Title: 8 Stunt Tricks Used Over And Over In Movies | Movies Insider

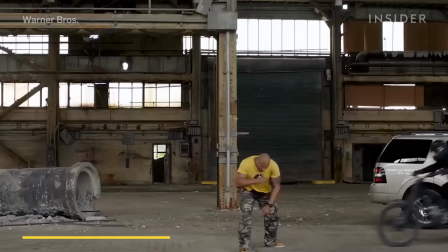0s
In this shot from Central Intelligence, a man on a motorcycle does a backflip and then knocks The Rock's character over.
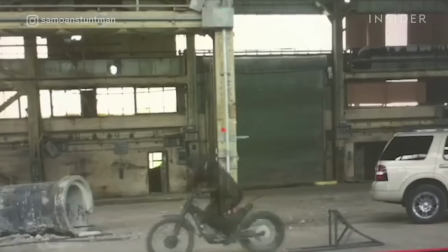7s
But look behind the scenes and you'll see nobody was injured that day, because this shot was actually two separate takes.
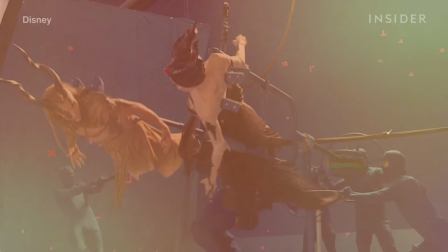15s
This is a stunt trick known as a camera lock-off, and it's just one of many tried-and-true techniques Hollywood uses in films and TV shows,
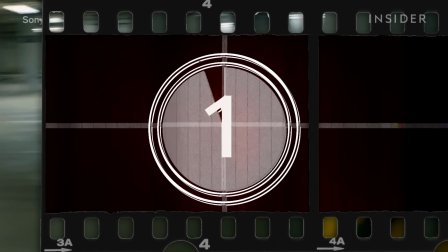23s
making even the most unimaginable stunts come to life.
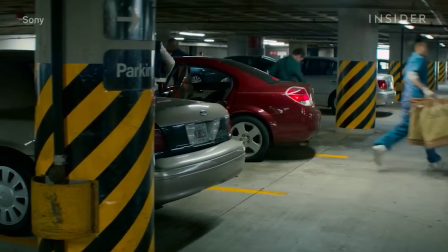31s
In this scene in Baby Driver, Ansel Elgort's character pulls into a parking spot and then runs out moments later.
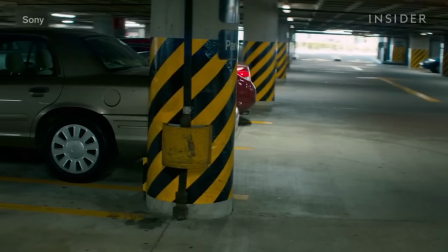38s
In reality, that's a stunt driver driving into the spot. The driver's side gets covered by this pillar, which is also hiding Elgort.
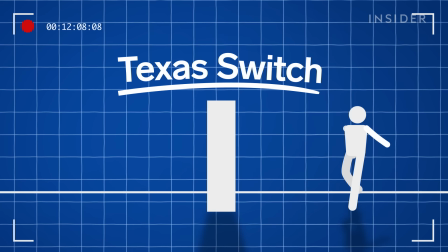45s
So as Elgort runs out, it looks like he's the one getting out of the car in the first place.
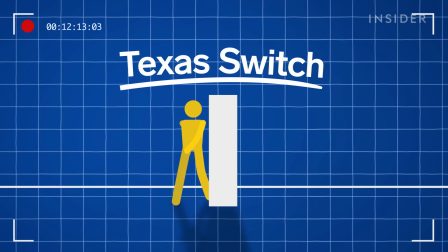49s
This is a trick known as a Texas switch, an in-camera effect in which the actor and their double will actually switch places midway through the action.
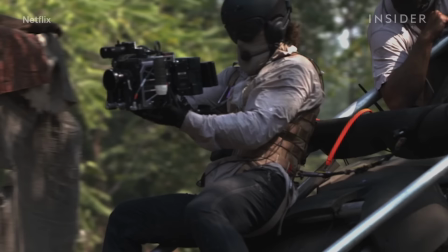58s
The move involves close collaboration between the stunt crew, camera crew, and director.
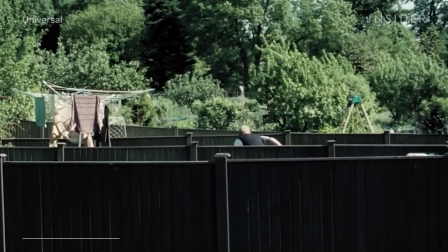63s
Whether it's a whip off of the actual actor to something to come right back to them, you can't just go focused on that person and then put another person in.
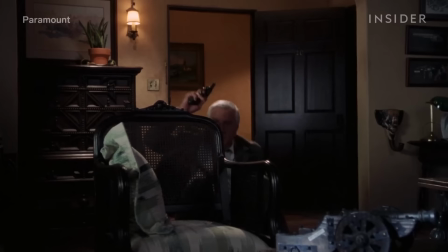71s
And the set needs a natural hiding place for the switch to occur, like this rock that Sean Connery is hiding behind in From Russia With Love. The Texas switch isn't just for action.
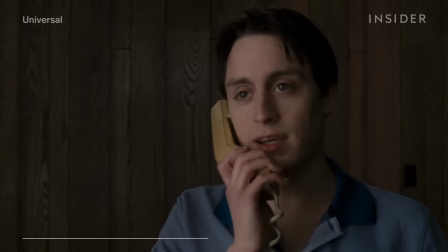80s
It's even become a comedic staple in everything from The Naked Gun to
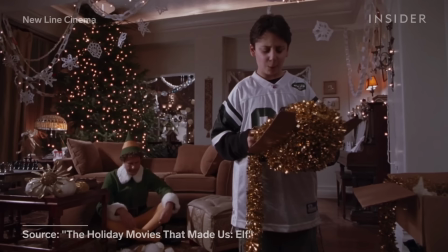89s
Scott Pilgrim vs. The World.
Is Scott here? Uh, you know what? He just wept.
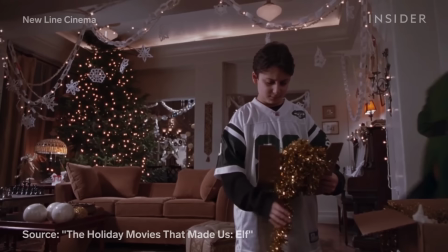95s
In this scene in Elf, for example, Buddy needs to put a star on top of a very tall Christmas tree.
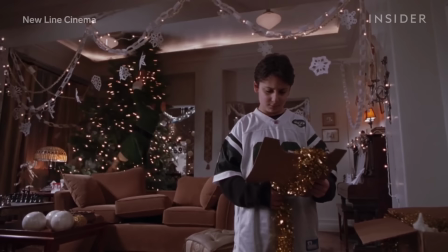101s
First, Will Ferrell runs off-camera. Then the double runs out and launches himself on top of the tree.
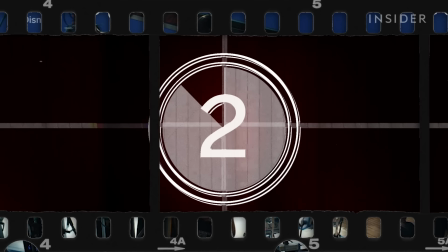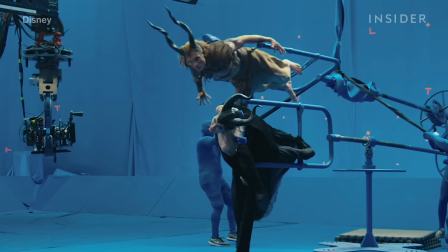113s
Maleficent, Mistress of Evil, contained many moments where Angelina Jolie had to perform dialogue in midair.
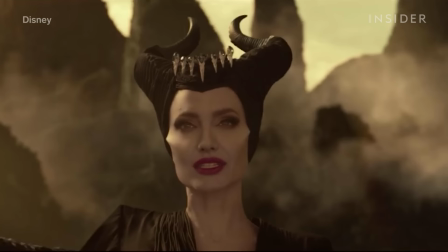120s
So how exactly did they make it look like she was flying while allowing for her to comfortably and safely act in the scene?
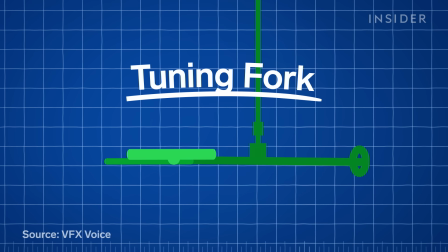126s
They used this device called a tuning fork, which consists of two prongs that lock into both sides of the performer's body.
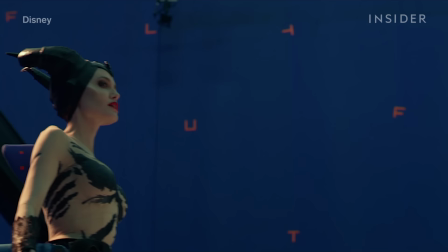134s
The rig is controlled by a steering wheel that is driven by stunt people in blue or green suits who are erased in post-production.
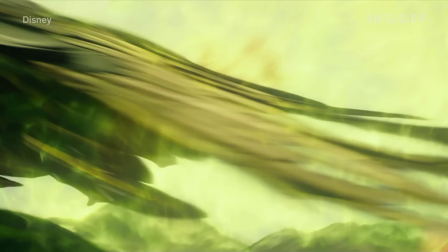141s
Tuning forks were especially useful for the shots where Maleficent hovers in the air, and the steering wheel makes 360-degree turns possible.
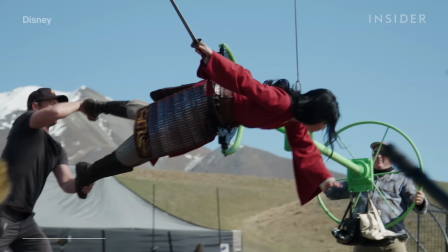149s
This was key for scenes where the Fae twist and turn in the air in Maleficent, or when Mulan performs full spins in the air in the live-action remake.
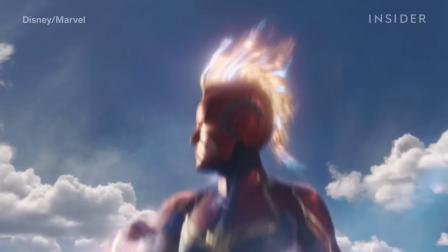157s
You can also see it in action in Captain Marvel, when Carol Danvers realizes her full potential.
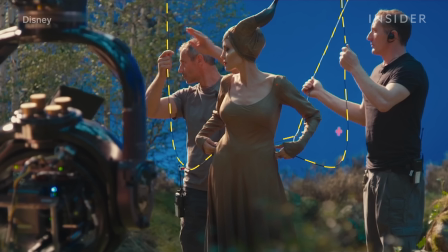163s
But the fork isn't a complete replacement for wires, which are still crucial for flight.
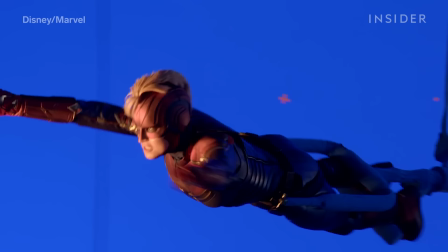168s
According to stunt coordinator Monique Ganderton, wire work helped give the character more mobility in Captain Marvel and Endgame.
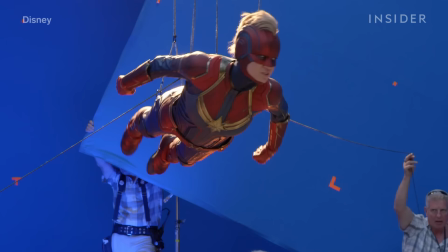175s
She had two wires on her hips only because I like them to have freedom in their upper body.
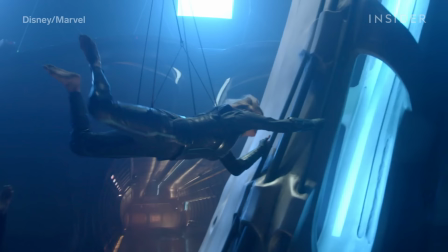180s
And then a guy in a blue suit behind just kind of puppeteer the leg up so her body can go side to side and then come back up into an upright position.
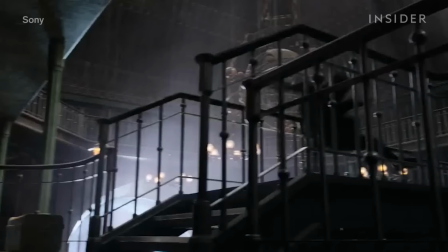191s
in. In Men in Black International, a menacing alien tosses Agent H down a staircase.
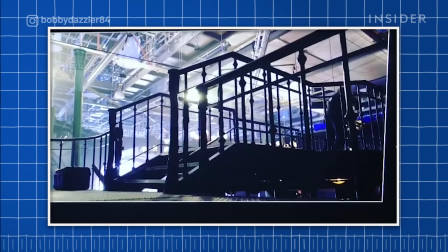198s
To achieve this violent-looking motion, filmmakers use a trick called a ratchet pull.
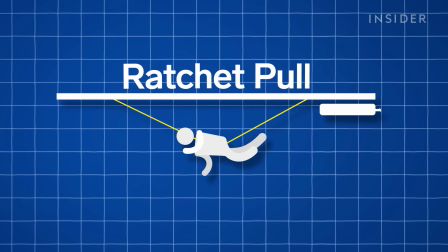203s
During a ratchet pull, a performer is tied to cables powered by an air pressure cylinder, which pulls them either backwards, forwards, or upwards.
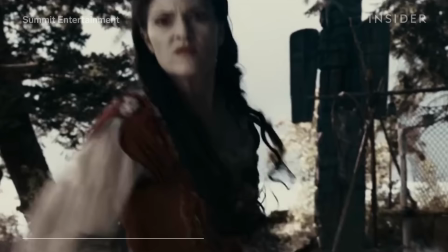212s
The more pressure you use, the farther they'll go.
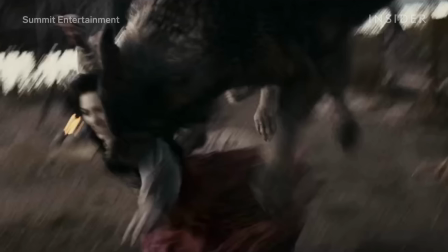214s
In Twilight Eclipse, for example, Monique Ganderton was ratcheted 20 feet forward after a CG wolf attacked her character.
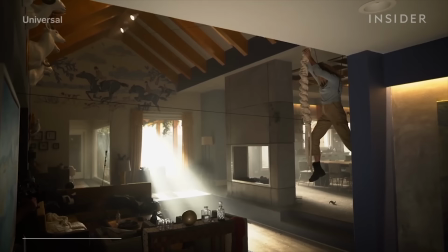222s
Sometimes a simplified version of a ratchet pull called a dead man will do.
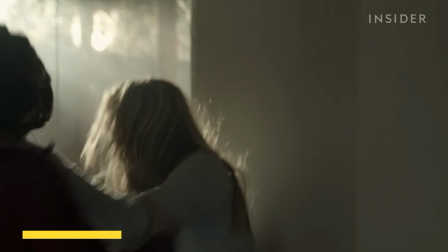226s
Instead of tying a performer to a complex rigging system off-camera, the performer is tied to a solid stationary object in frame.
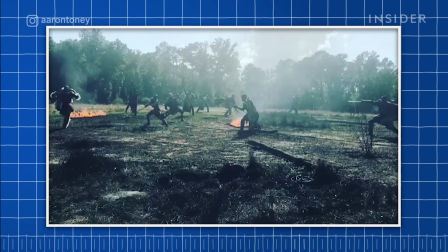233s
What happens is when you fully commit,
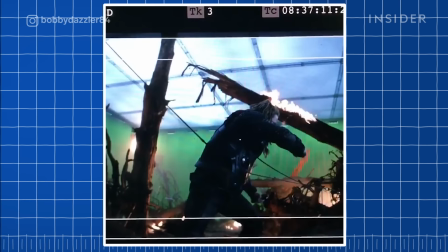235s
you run and you jump and you hit the end of that line and it just whips you back onto the ground.
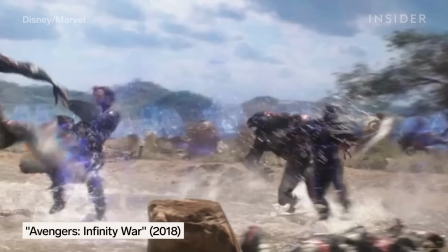243s
You can see it performed during the Battle of Wakanda in Infinity War.